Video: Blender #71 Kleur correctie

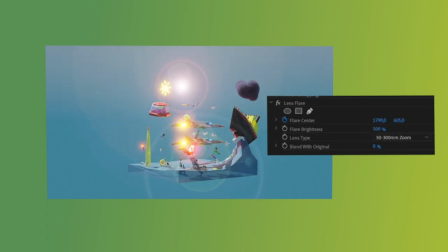En de basis daarvan, die kun je erop zetten en die moet je dan mee animeren met de beweging van je echte zon of iets anders wat heel erg fel is.
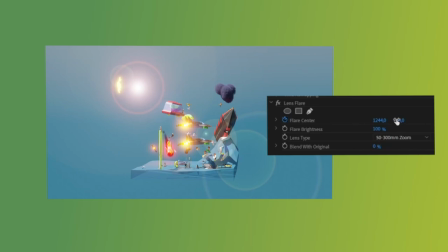En dat is heel erg top, want dan gaan die ringen zeg maar zo mee bewegen. En dan ziet het er gewoon heel erg vet uit.
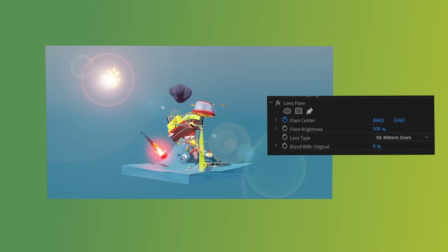Want dat is een soort artifact. Daar weet ik even een Nederlands woord niet voor. Wat je ook krijgt als je in een echte wereld filmt met echte lenzen.
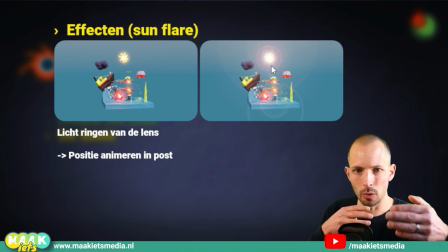Want al die ringen ontstaan eigenlijk doordat zo'n lens bestaat uit allerlei stukken glas. En krijg je allemaal verstrooiing van licht en zo.
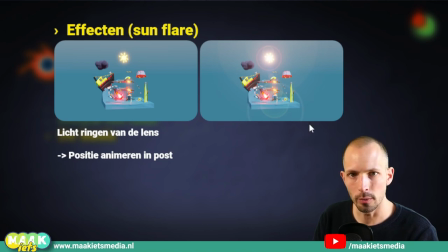En dat is wel vet om dat ook in je eigen render te gooien. Want het zorgt ervoor dat het felle object nog feller lijkt.
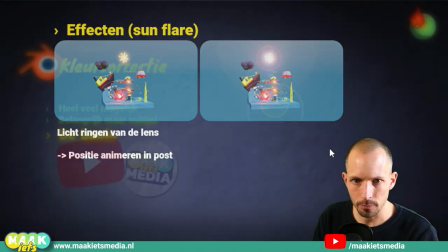En het geeft gewoon een extra realistisch laagje eroverheen. Alright, dat was de basis van kleurcorrectie.
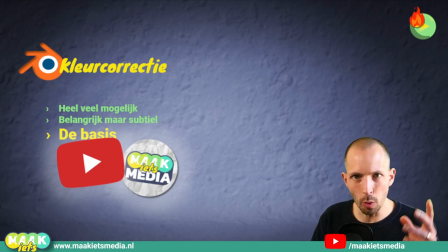Wil jij meer weten over kleurcorrectie in het algemeen? Of hoe je dat aanpakt in een specifiek programma. Zoals Resolve, Premiere of iets anders. Laat het dan weten in de reactie hieronder op de video in YouTube. En hoe meer mensen bijvoorbeeld roepen. Ik wil kleurcorrectie weten in Resolve. Nee hoor.
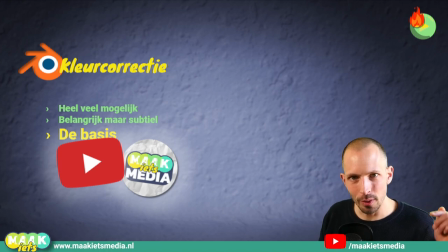Echt waar. Laat een reactie achter en hoe meer mensen dat willen, wie weet ga ik dan die video ook echt maken. Hoe dan ook, succes met je kleuren en maak er wat moois van. En ik zie jou terug in de volgende video over geluid.
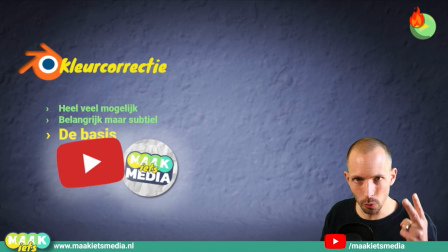En mis die niet, want ik heb twee hele vette tools voor het maken van geluidseffecten.
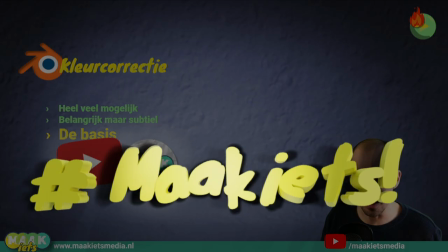Maak iets.